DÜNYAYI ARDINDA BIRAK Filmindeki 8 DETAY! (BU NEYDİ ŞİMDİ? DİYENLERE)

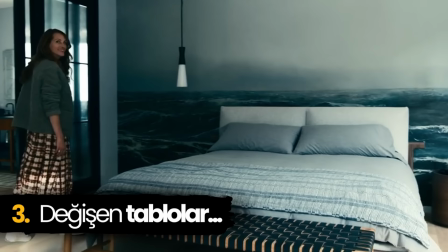Bu değişimin anlamına birazdan geleceğim fakat ya yatak odasındaki şu devasa değişim?
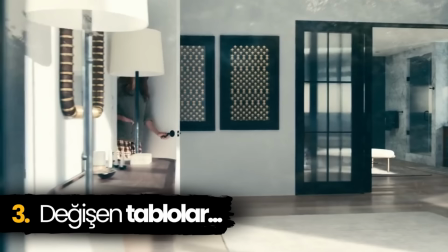Filmi izlerken bu değişimi fark edenler hemen videoyu durdurup şu an yorumunu bıraksın.
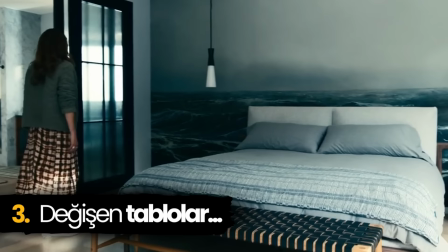Ailemiz eve ilk geldiğinde başrolümüz evi şöyle bir dolaşıyor.
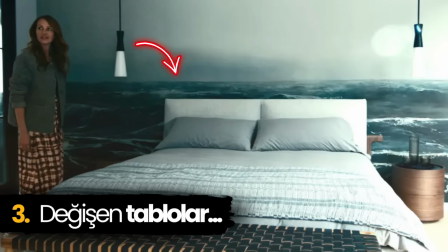Yatak odasına geldiğinde kamera başrolü bırakıp direkt olarak yatağı ve arkasındaki resmi bize gösteriyor.
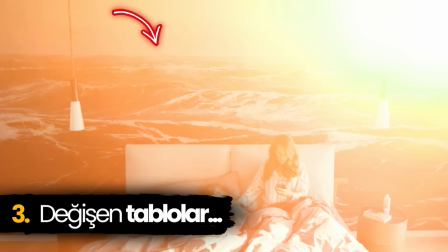Yatağın arkasındaki duvarda bele kadar gelen bir su seviyesi görüyoruz.
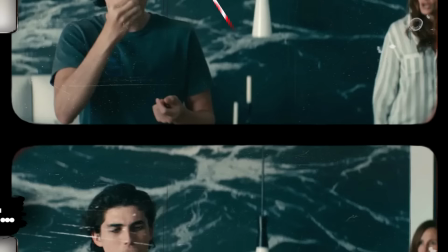Fakat kötü olaylar peş peşe geldikçe sonraki sahnelerde bu dalgaların yükseldiğini, hatta en son tavana kadar çıktığını görüyoruz.
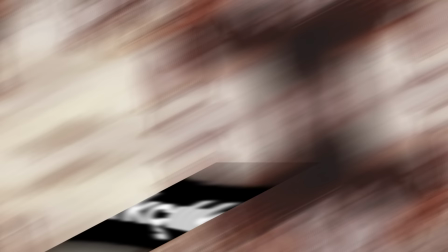Film ırkçılık konusunu baştan son anına kadar işliyor diyebilirim. Az önce bahsettiğim Amerika'ya ilk köleleri getiren o gemiyi hatırlayın.
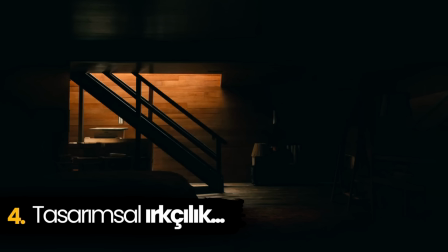Şimdi de beyaz insanlar tarafından kendi evinde rahatça oturamayıp alt kata itilen şu baba kızın
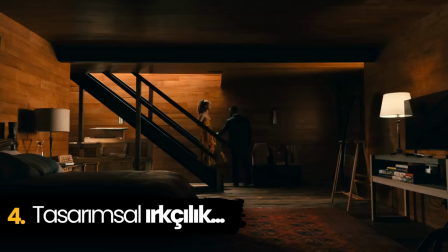indiği bodrum katın bir geminin alt güvertesi şeklinde tasarlanan tamamen ahşaptan oluşan dekoruna bir bakın.
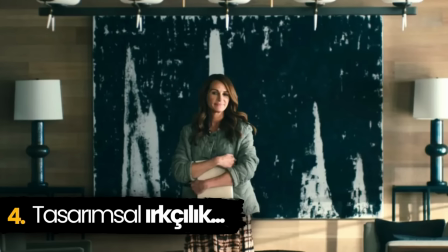Yine az önce bahsettiğim salondaki değişen tabloda ırkçılık konusunda göndermeler içeriyor. Tabloyu ilk gördüğümüzde ikisi büyük, ikisi küçük dört beyaz çizginin siyah renkli bir alana doğru girdiğini görüyoruz.
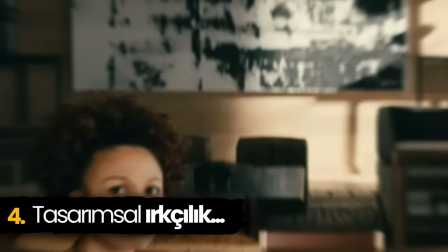Burada dört beyazın siyahilerin hayatına giriş yaptığı betimleniyor.
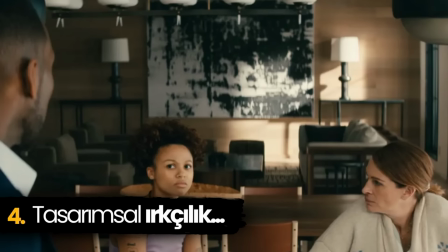Hemen sonralarda ailelerimizin arasında diyaloglar başlıyor ve tabloyu bu sefer köşeleri yok olmuş,
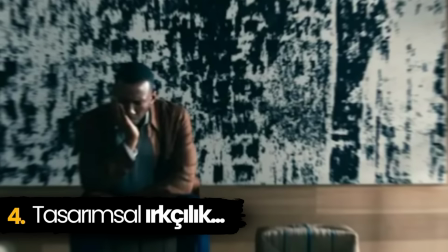birbirine karışmaya başlamış beyaz ve siyahlar olarak görüyoruz.
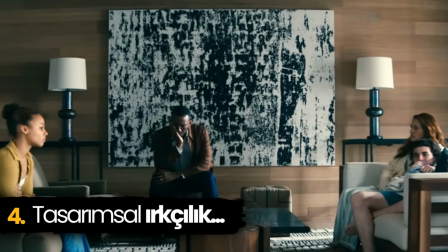Tablonun son değişiminde ise artık beyaz ve siyahın tamamen iç içe geçtiğini görüyoruz.
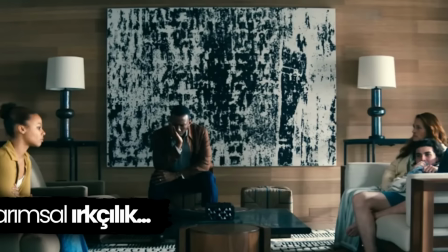Üstelik bunu gördüğümüz sahnede de siyahi bir baba kız ve beyaz anne ile oğlunun karşılıklı oturup bir arada olduğunu görüyoruz.
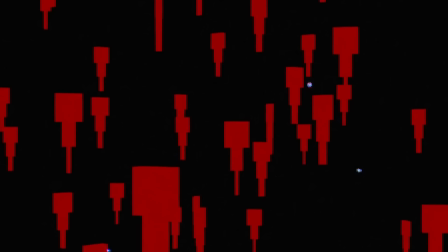Film ırkçılık temasını ince ince baştan sonuna kadar işliyor.
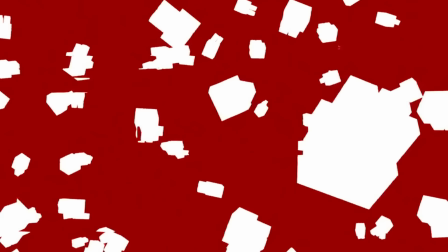Sembollerle ve mesajlarla dolu bu filmin yapımcı koltuğunda Amerika Birleşik Devletleri
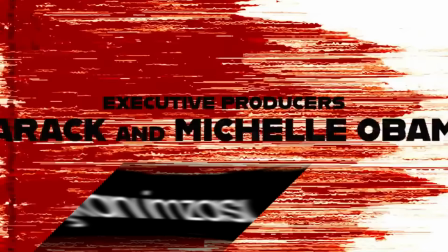eski başkanı Barack Obama ve eşi Michelle Obama oturuyor.
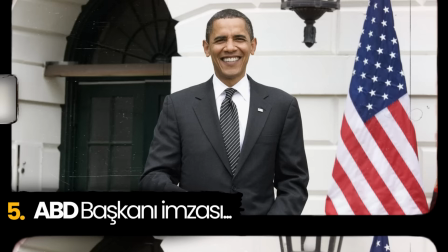Executive Producer yani yönlendirici yapımcı olarak filme dahil olan 8 yıl boyunca Amerika'yı yöneten ve
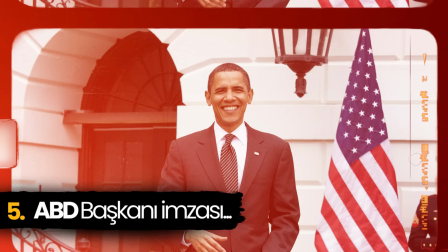Amerika tarihinin ilk siyahi başkanı unvanına sahip olan Obama'nın bu filmin arka planında bizzat yer alması,
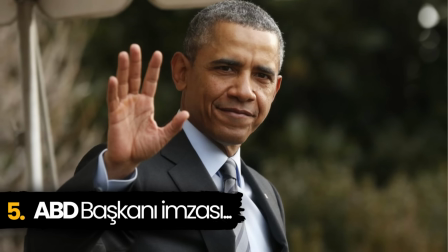içindeki bu ırkçılık,
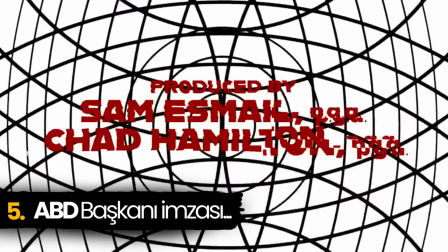Amerika devlet sistemi ve kanlı suç planları diyalog ve mesajlarının da neden bu kadar çok ve etkili bir şekilde aktarıldığını bize gösteriyor.
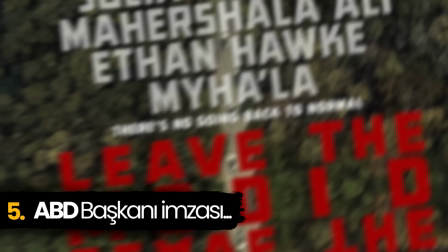Introdaki devasa göz, ilk sahnede kadraja bir şekilde sokulan 3 adet 6 rakamı, afişteki şu 4 harfin bir araya getirilmesi,
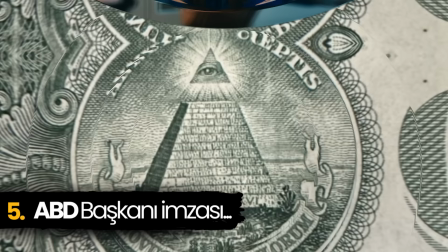çocukların üzerindeki şu 2 tişörtün gözümüze sokulması gibi semboller en basit şarkı klibinde bile var artık.
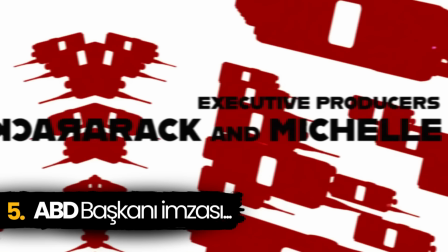Bu yüzden onlar neyse de, tüm bunların arkasında Amerika Birleşik Devletleri Başkanı'nın imzasının olması,
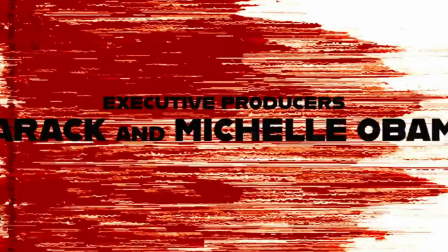izleyicisini baştan sona tedirgin ve huzursuz hissettiren olayların gerçeklik payını bence birkaç tık arttırıyor.
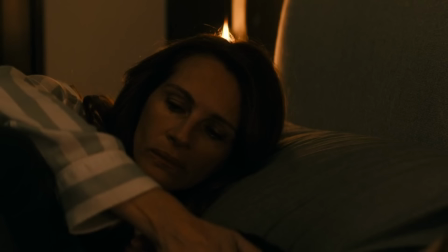Filmdeki diyalogların çoğu da altı bir şekilde doldurulmuş olan başarılı replikler.
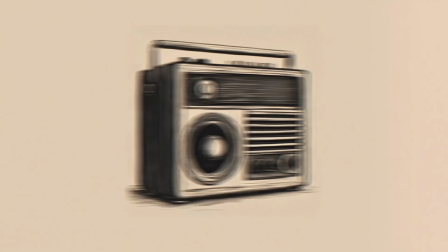Filmin ortalarında ufaklığımız annesine bir hikaye anlatıyor. Hikaye, kenarında yaşadığı nehrin taşacağını radyodan öğrenen bir adamla ilgili.
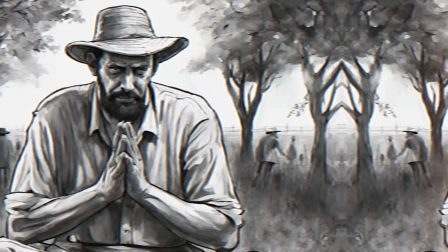Adam bu haberi alır almaz dua etmeye başlıyor. Nehir yükseliyor. Önce bir bot gelip adamı oradan almak istiyor.
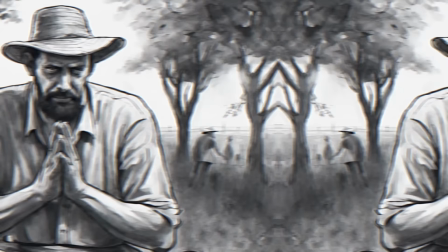Fakat adam reddediyor. Su daha da yükseliyor ve bir helikopter gelip merdiveni aşağıya salıyor.
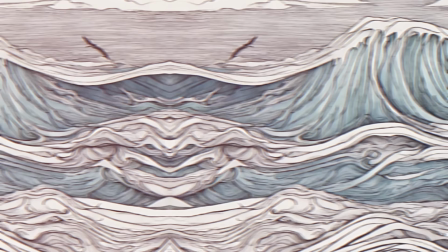Adam yine gitmek istemiyor ve dua etmeye devam ediyor. Sonra sular daha da yükseliyor ve adam boğulup ölüyor.
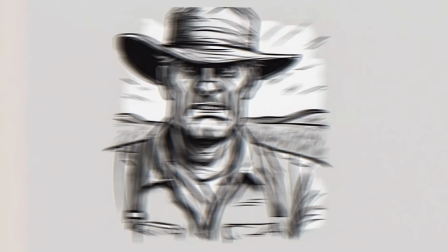Ölen adam ahirette Tanrı'ya kızarak "Sana o kadar dua ettim,
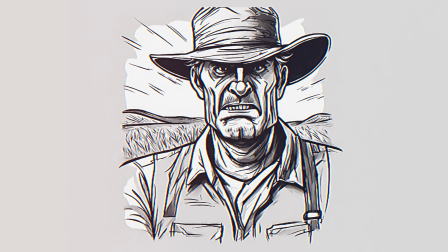neden beni kurtarmadın?" diye yakınınca Tanrı da "Sana radyodan haber verdim, bir bot ve bir helikopter gönderdim.
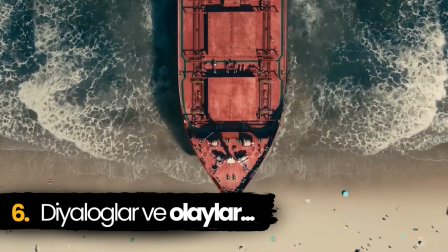Daha ne istiyorsun?" diye cevap veriyor. Bu hikayedeki olaylar aslında filmde de yaşanıyor. Önce radyo ve TV'den durum öğreniliyor. Sonra bir gemi ve sonra da bir uçak görünüyor.
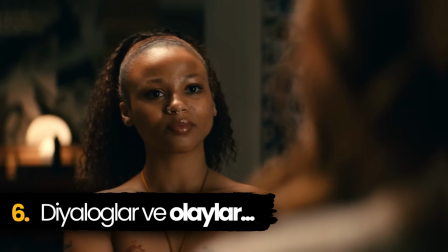Ev sahibinin geldiği sahnede ise çocuklar uyanmasın konulu bir sohbet ortasında başrol babamız atom bombası
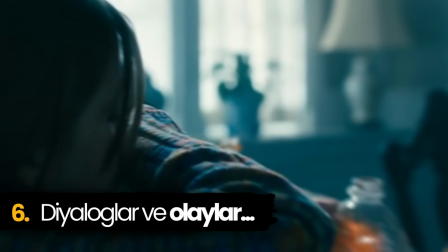atılsa yine uyanmaz diyor ve filmin sonunda dışarıda gerçekten bombalar patlarken oturmuş dizi izleyen,
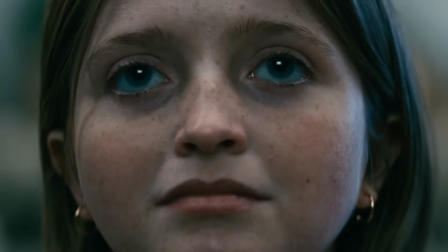sorunlar baş gösterdikçe ortadan kaybolan, annesinin sesini duymasına rağmen hiçbir şey umurunda olmayan ufaklığı yani yeni nesli görüyoruz.
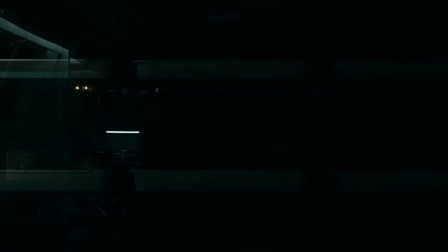Filmin son sahnelerine doğru ufaklığımızın indiği sığınaktan görüntüler görmeye başlıyoruz.
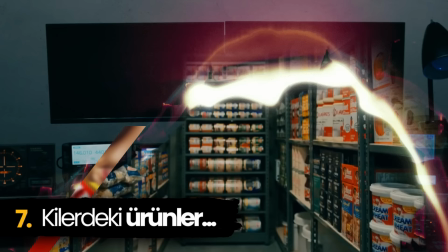Kameranın killeri çektiği sahnede ise yine ırkçılık temalı başarılı bir gönderme ile karşılaşıyoruz.